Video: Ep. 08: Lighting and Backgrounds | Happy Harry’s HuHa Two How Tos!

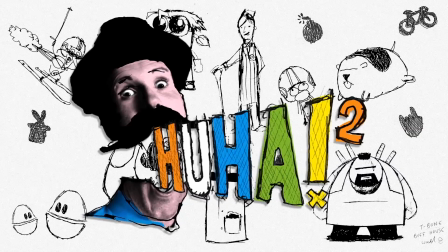1s HuHa 2, ha!
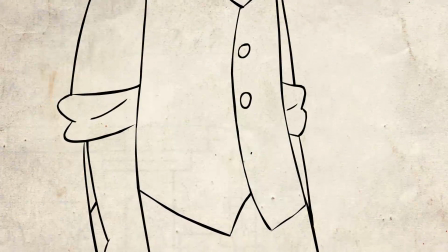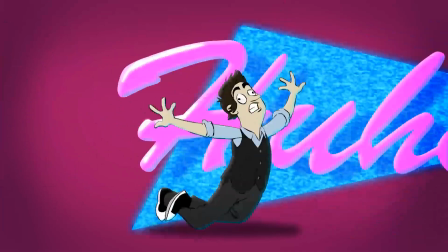9s Happy Harry's HuHa 2 Patridge!
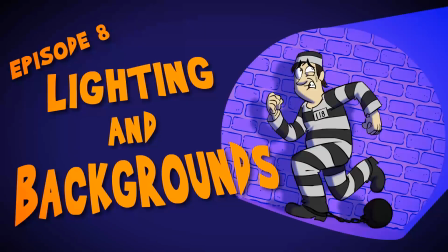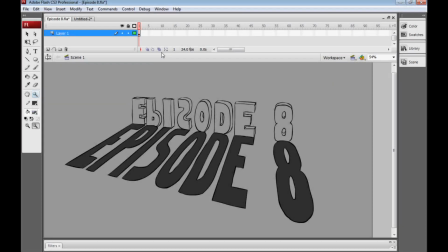22s
Hello and welcome to Happy Harry's HuHa 2 How-Tos, episode 8. And today we're going to be talking about shading and lighting for your animated projects,
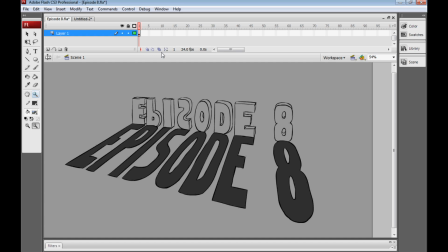34s
and then we'll make a smooth radio DJ-like transition into talking about backgrounds and drawing backgrounds for your cartoons. But there's a heck of a lot we have to cover today, so there really is not a moment to lose.
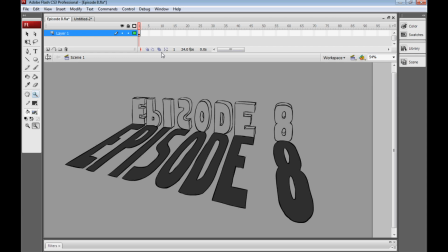54s
Okay, we could stand to lose that moment, but now we really have to get going. This is a circle, but I'd like it to be a sphere.
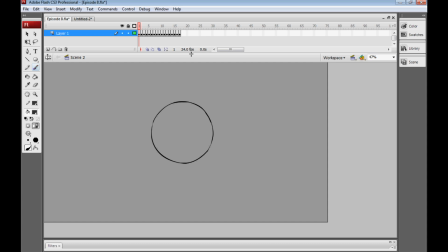61s
Now, one of the cool things about working with lighting is it allows us to transform our two-dimensional drawings into three-dimensional objects or characters that have more of a sense of mass to them and structure, and I'll show you how. Here, of course, we just have our circle.
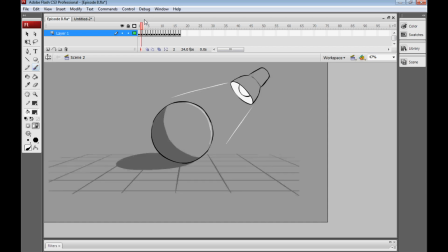80s
There's no indication really that it's a sphere, but by adding one single light here, we get kind of three things out of it, just simply by having a light shining on the right hand side which throws the left hand side into darkness and casts a shadow.
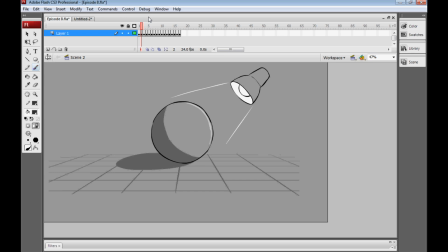95s
We get to see both what the object is, by seeing now that it's a sphere and not a circle because it clearly has mass. We also get to see where it is. We can tell that it's not hovering here sort of a few feet off the ground with a shadow below it.
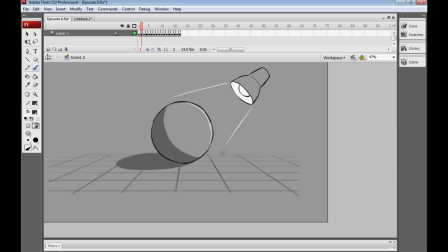112s
We can see the shadow is rooted to the bottom of the sphere, which means that no, the thing is actually on the ground. And also, we get a sense of mood, which is really important for storytelling, but I'll come back to that later. Here is just another example of a simple two-point lighting setup.
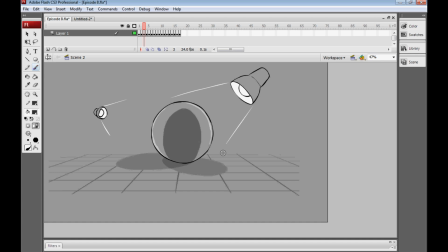129s
It's a little more complicated, obviously, than the one-point lighting setup, and maybe a little too complicated for animation, but it's an interesting notion, I think, to bear in mind, that you can put your light anywhere, not just left or right and up and down, but you can put it sort of on the z-axis towards you or away from you.
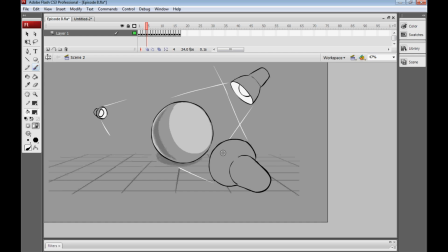147s
And here's another example with a light sort of nearer us as the audience, shining onto our object, but not simply illuminating it completely and making it look flat.
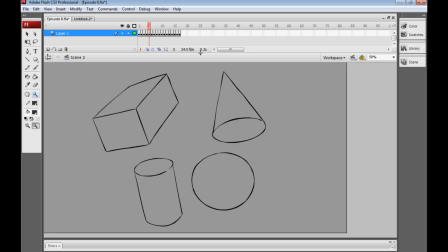157s
Now you may be thinking, Harry, you noxious pool of festering innards, I know how to shade a simple 3D object, and that's probably true, and that's really good. But the reason that this becomes really helpful later on is not just because it's useful to shade 3D objects,
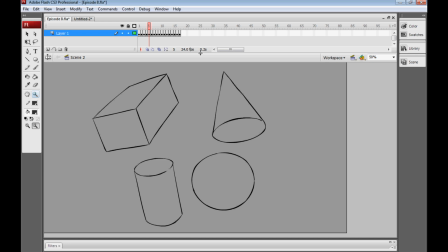175s
but it can help us with shading complicated things like a full-on cartoon character. And here's a really great tip that I completely nabbed from the book How to Draw Comics the Marvel Way. Basically, they deal with showing you 3D shapes to begin with and teaching you on how to light those simple 3D shapes.
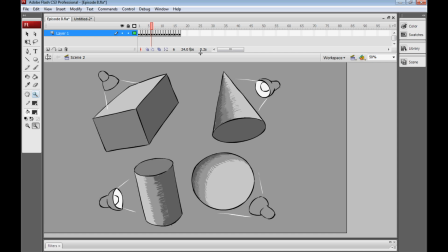193s
And I'm pretty sure this is something that you could probably handle.
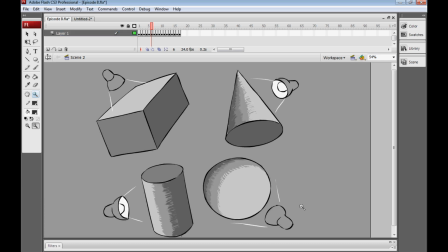196s
Here I've just put a bunch of very simple lighting setups next to these shapes to show how they'll look lit up.
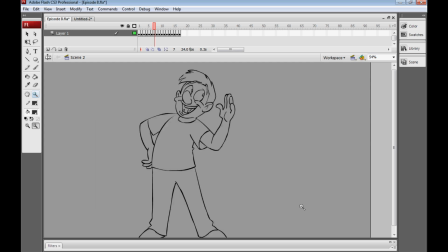203s
But the application comes into play when we have the cartoon character, which may be kind of challenging to light if you've never really tried to think of a cartoon character as a 3D object. If we break it down, however, like this, into pretty simple geometric shapes,
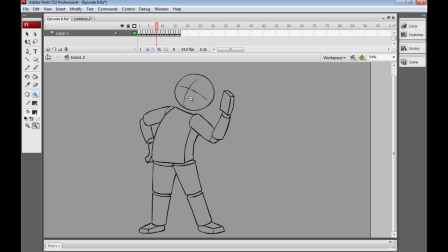222s
we've got our sphere, we've got kind of a cube for the body, even though it's a little bent, have cylinders for the arms and legs, and again sort of bendy cubes for the hands and feet. It becomes a lot easier, I think, to visualize that and light that as so,
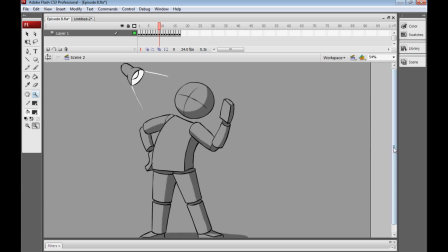240s
and sort of teach us the principles behind lighting a character who's always going to be constructed basically out of those same shapes.